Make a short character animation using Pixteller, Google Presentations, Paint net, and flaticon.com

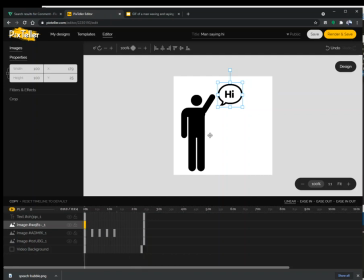[12:34]
there. So I'm clicking on these to make sure my ends are where I want them. Now I have text and I have this speech bubble here. That's great. And maybe I don't want it to appear yet. Maybe I don't want it to come in until over here.
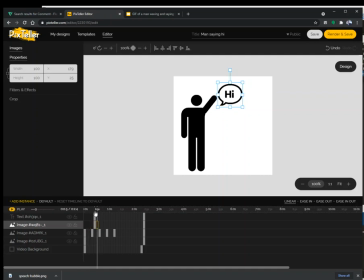[12:50]
And then I want, after a half a second, then I want the hi to pop in.
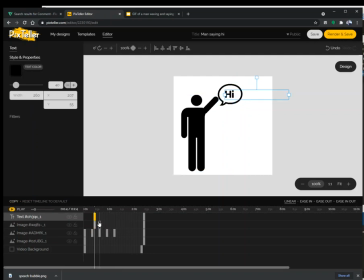[12:58]
And we could start it. So what I want to do, maybe I want it to grow in. I want it to come in suddenly, start from nothing. So I'm going to copy the keyframes and paste them in like this.
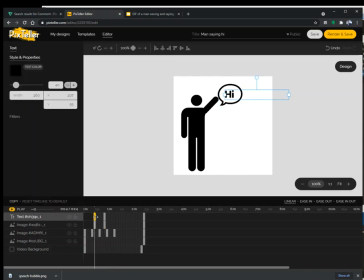[13:14]
Copy, paste. And then for these starting ones, I'm going to make the font size 0.
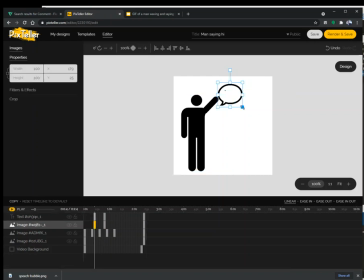[13:22]
And for the speech bubble thing, I'm going to make it tiny. And let's see how that looks. Woo! So I could polish this, and I could also set their transparency.
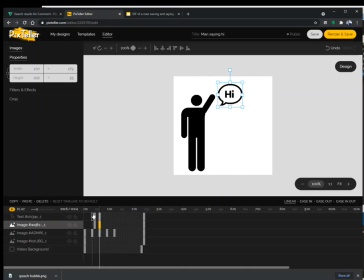[13:38]
I'll show you how to do their transparency. It was way too slow, so I'm going to make it, boop, there. That's a little bit better. And by the way, it looks kind of robotic. It looks kind of plain. That's because I'm not using, you want to click this ease in and ease out.
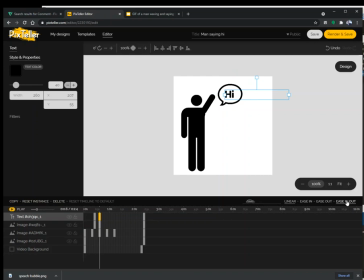[13:54]
This kind of makes it look more natural. Same with the waving arms, by the way.
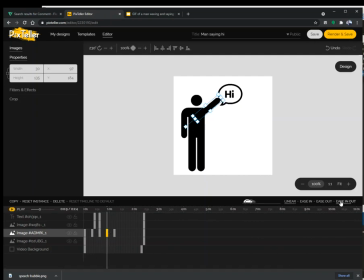[14:02]
It makes the timing start and stop a little bit more smoothly. And it makes it look more realistic. So I would just suggest clicking that on almost everything until you get a little more advanced.
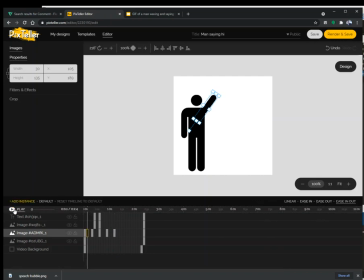[14:16]
Then you can play with these ones if you want. Anyway, let's see how this looks. Yeah, not bad.
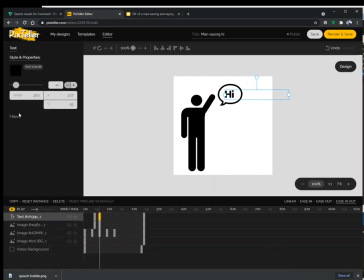[14:22]
I could do an opacity one. Let's see if I can find it. Opacity is how see-through it is. Filters and effects.
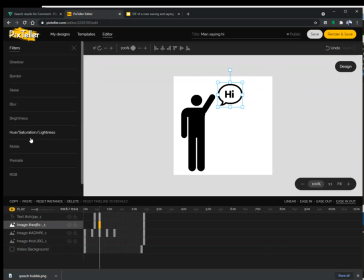Oh, I think it's under properties. No, come on, where is it? Crop.
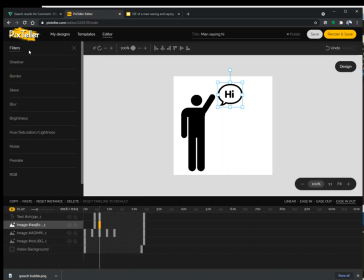[14:57]
brightness, maybe I can't affect the oh, here it is. Okay, so this is my opacity, and I could click this one, and let's go ahead and do it. Let's go ahead and set my opacity to 0, and that makes it disappear. That makes it 100% see-through.
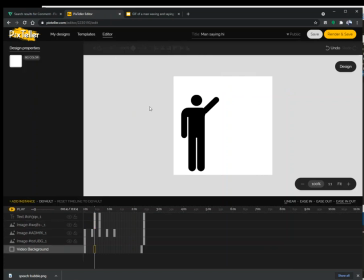[15:12]
And let's change my opacity here, and now it's totally invisible, and it's going to look a little bit nicer. Woo! And yeah, not bad. Now a little bit of polish. So when I look at this animation, it's kind of bland.
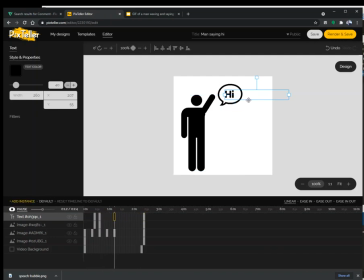[15:31]
It's kind of lame. It's kind of boring. I want to make my speech bubble pop a little bit. So I want it to grow a little bit bigger and then kind of bounce back. So I'm going to show you how to do that real quick. You just copy this, paste it here.
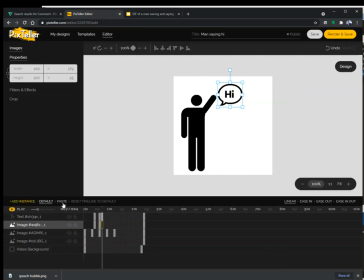[15:48]
Same with this, copy and paste. And then I want it to grow a little.
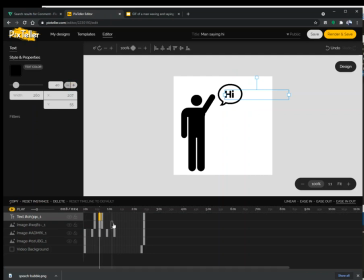[15:55]
Oh, let's do it again first. So I want to copy this again and paste it here.
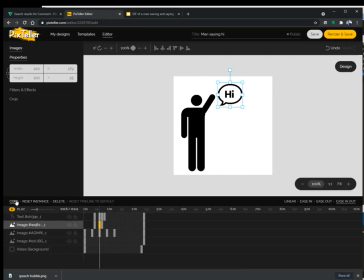[16:00]
You kind of have to work backwards when you're animating. You set the positioning to where you want it to be in the end, and then you kind of work backwards in parts.
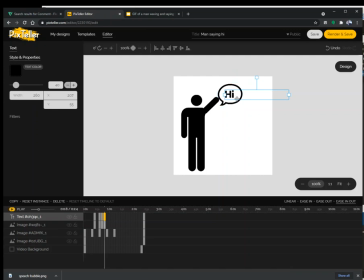[16:11]
So here's where I want it to look at the end, but in the middle of the animation, I want this to be, let's try 45. And maybe let's nudge it over a pixel or two.
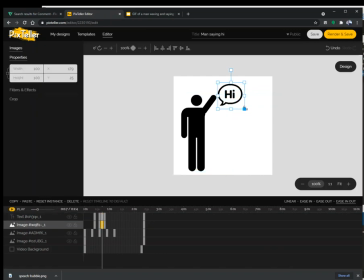[16:25]
Same with this one. I want it to be a little bit bigger, and I still want it to be kind of centered. I could polish this for hours, but we're trying to go fast here. And now, woo! Did you see that? It was a little bit subtle.